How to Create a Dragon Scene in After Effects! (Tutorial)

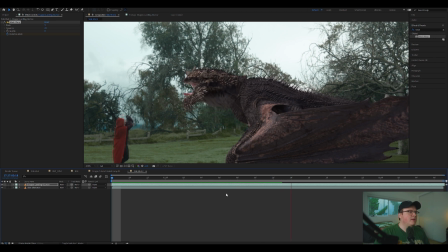So when we watch it, you can see his head is now generally in the right position. We might actually have to force his head a little bit more down. If I turn off that mesh warp, you can see how much we've done, and it's huge what we've done. And it's just really meshing and warping it to make it work. Beautiful.
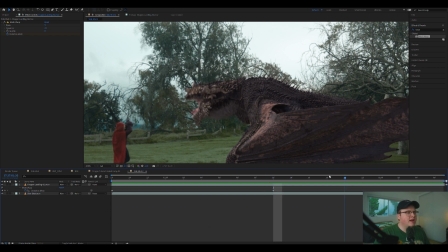We can also time remap this so he's not like going down right there. So if we go to time, enable time remapping, so when you right click on it, you can take the section of time you want. So I'm going to say right here, I'm going to make a keyframe,
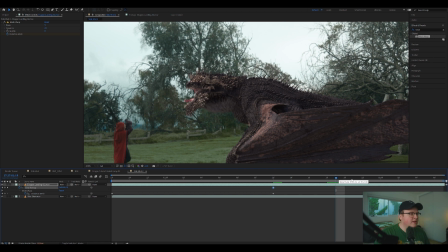and then right before he like starts moving down, which is about there, I'm going to make another keyframe. And basically if I move this keyframe over, now that I've created that keyframe, that's just pushing the time over.
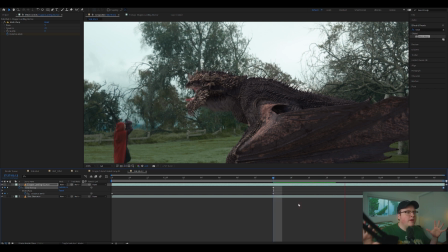So whenever I play it, it's kind of like slowing everything down to that section. So nothing after that keyframe I made will play, but it's just slowing that section down. Now it's kind of looking little John Woo, where, you know, slow motion, fake slow motion.
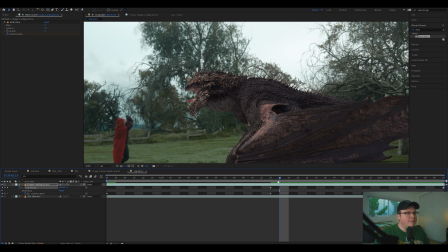So a way to fix that, like, kind of stepping, where it's kind of like stepping into frame, is adding frame blending, which is just a little section right here. And when you play forward, it will interpolate in between the frames.
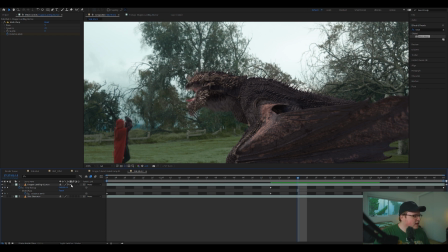And this is, you can also click it again, and that will use optical flow. And that's a way, it's gonna look a lot smoother when you do it that way. So if you look at it, it looks really smooth now. Cool. So now we got a dragon spitting hot fire, but not yet.
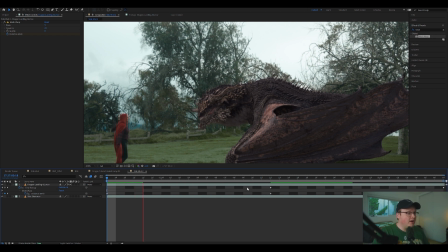We have to add that hot fire to the flames, you know?
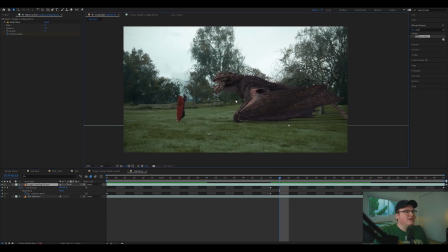But before we do that, let's match the color, because he's looking a little bit placed on there. This is just a good practice to have. I'm gonna add a Lumetri color. So now that we have Lumetri color, we can start messing with it to work for this.
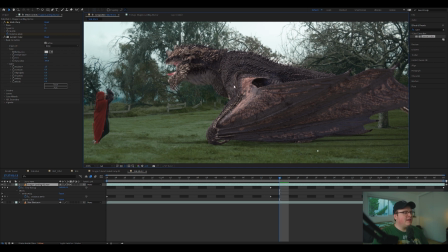Now he's a bit pink and a little bit, like, he's a little bit purpley. So if we move our tint over to the left, I believe, we can make him a little bit more green to match kind of like the grass reflecting up. And then we'll make him a little bit more blue to match kind of like the area.
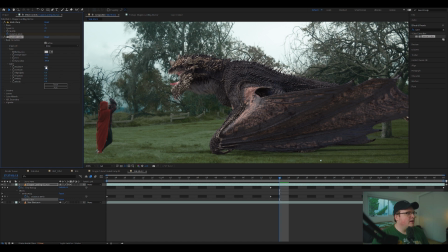And that's already looking pretty good. We might up the contrast and then maybe bring the exposure down quite a bit, and maybe bring the shadows up. You know, it's really just playing and making sure. That's looking pretty good.
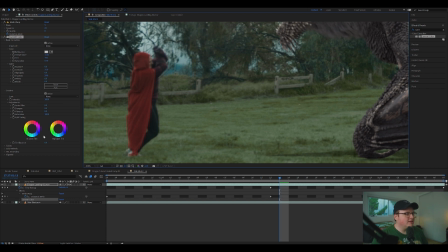One thing, if we see her, she's kind of out of focus, and that's more on my fault because I didn't focus this properly.
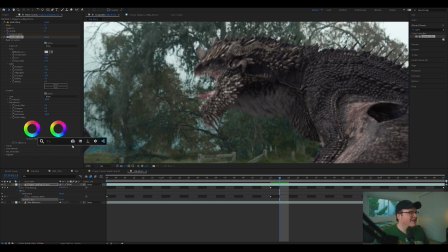But if we go in here and we add like a flat fast box blur, we can just set it to, I don't know, 2.2.
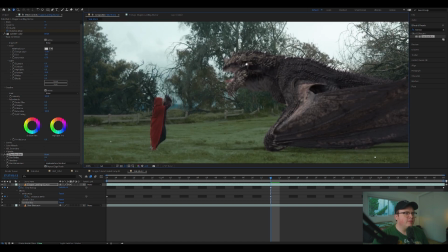Yeah, so 0.2, matching the blur a little bit, and he's still a little pink if you see kind of right there.
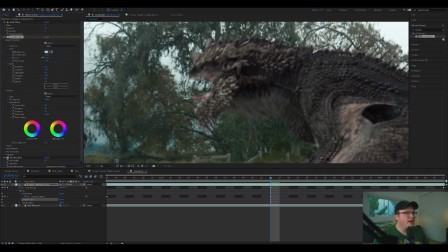So we'll throw some more green his way. Now we gotta make him spit the hot fire.
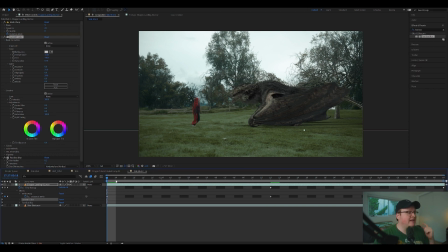There are flame, dragon flames in the fantasy pack, but for this particular one, I thought the flamethrower from the superhero pack looked better. So I'm using flamethrower 2 from the superhero pack. And also from the superhero pack is the flame shield that we'll also throw in, that she will be blocking the fire with her magical powers.
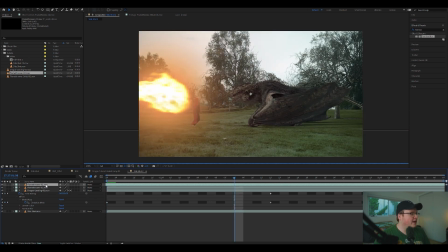So we're gonna throw in flamethrower 2, and we're gonna throw him behind the dragon, and we're gonna scale it down.
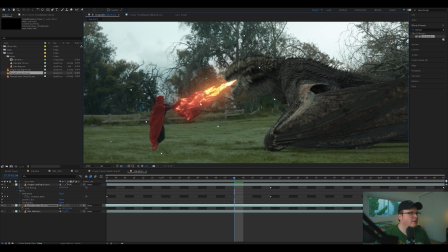We're gonna take this and sort of rotate him around, move him around and make it look real nice. And we're gonna have him spit it right when he opens his mouth, make him spit it. We might have to animate some keyframes here, but that's no big deal. So we're just gonna animate the position.
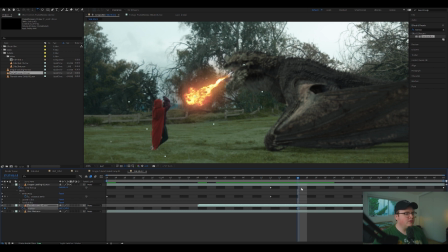I'll hit P on my keyboard and then hit the little stopwatch icon and then move forward and move this down just like so. And move him down just like so. And then that looks okay. So the end is kind of like super snappy.
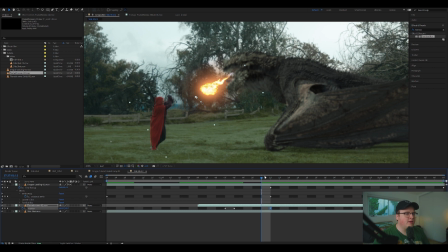An easy way to fix that, if you hit F9 on your keyboard, that will smooth out any keyframe at the end. So yeah, it's looking a lot smoother now. One thing I'm going to do is I'm gonna match that blur.
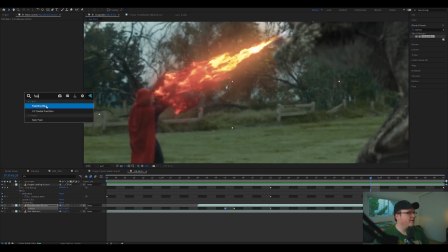So I'm gonna add another fast box blur.
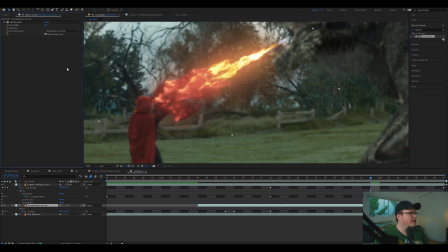I believe we'll put like a 5 or 6 on there, because this is a big 4K file, so it needs more blur.
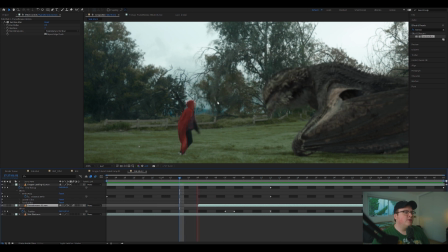But yeah, now it's matching quite a bit. Beautiful. Now she's just getting burned. You know, we don't want that. We want a shield. So in the superhero pack, there is a shield just for that.
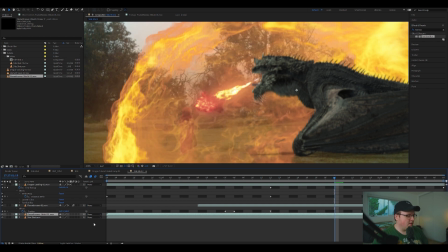So we're going to put that below the flamethrower effect, and we're going to scale it down quite a bit.
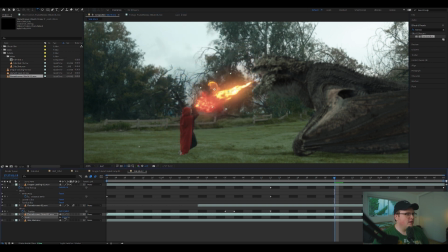And we're going to rotate it to fit our actress here, the lovely Erin Beckler. All right. So now we're just going to sort of place it where she would be, and then we're going to move it down the timeline just to right when it's supposed to hit her.
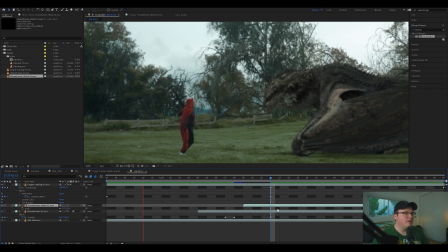Let's throw it above. Let's throw the shield right above the... And that's looking pretty dang good.
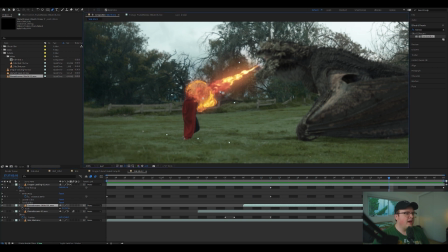One thing we can do is we can sort of mask out the area of the flamethrower
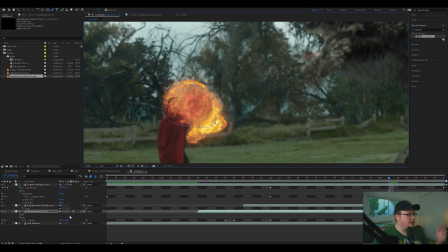of the shield, so it's not passing the shield, so it's like it's blocking. So if we just mask it off with the pen tool, and then if I hit M on my keyboard and subtract it out, and then hit F on my keyboard and feather that out,
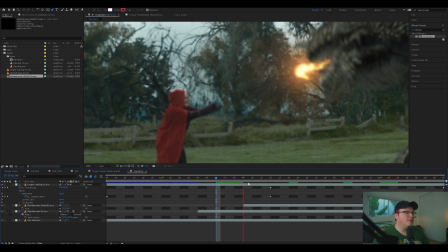then we have ourselves the blockage, right?
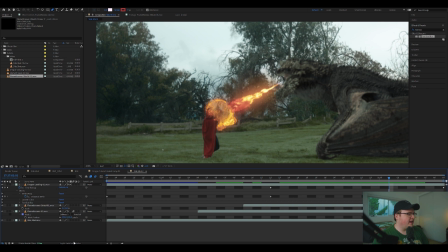So that's looking a lot better. One thing we can do is maybe set the flamethrower and the flamethrower shield to add, and that might bring some brightness to everything. It will cut out the smoke, but it will add sort of this like nice effect.
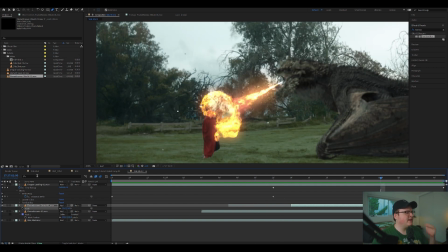It's looking a little placed on. So how do we fix that? How do we make it feel not placed on?
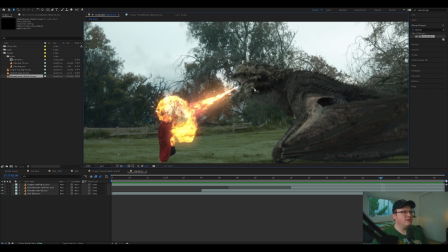And that's where things come in, like we add lens flare. So let's add a lens flare right at the base of the mouth. So it's like his mouth is so freaking hot.
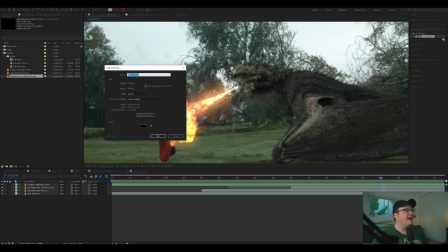So let's hit Control Y or Command Y and add a solid, and you can just make it a black solid. Make sure it's comp size and hit okay.
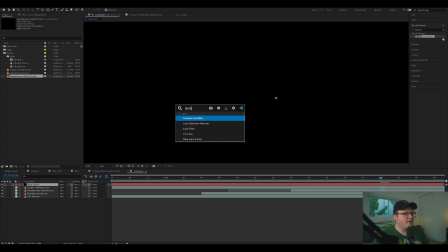Then I'm going to add the lens flare effect, which is a terrible lens flare effect, but you know what?
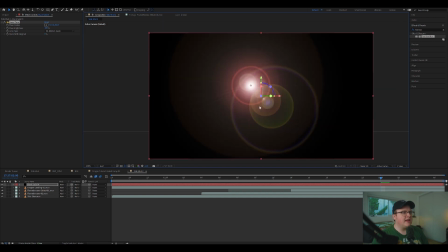It's gonna do perfectly fine for this. So it just adds a lens flare to your footage, but we're gonna set this to add,
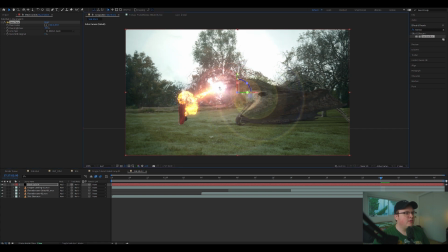just like we did the fire, and we're gonna put that at the base of the mouth. And we're going to add fast box blur and blur it out a lot. And then we're gonna add tint to the effect, and we're going to make the white like an orange to match sort of the mouth there, right? Then we're going to animate the flare center to match the mouth throughout the shot.
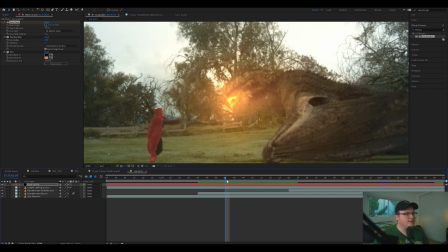We're going to animate its brightness. So right when it starts coming on, we will have it at full brightness and then zero brightness as his mouth is opening. So just right there, we've added this really cool effect.
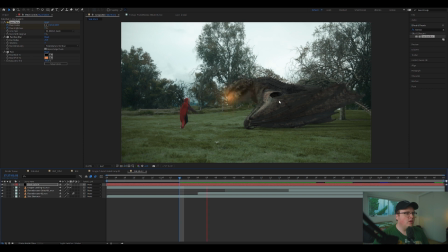Like without it, it looks okay, but with it, wow, you know, it feels so much more bright and powerful.
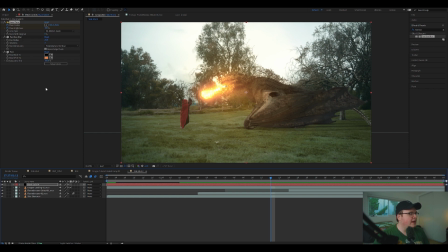Then what we're gonna do is flicker the brightness, right?
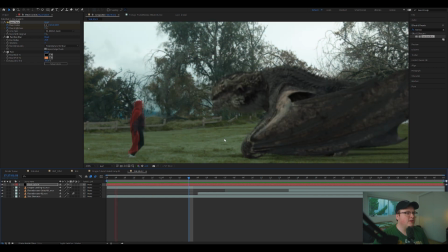So it's gonna be like really bright, but we kind of want it to be like flickering and kind of have this intense fiery effect.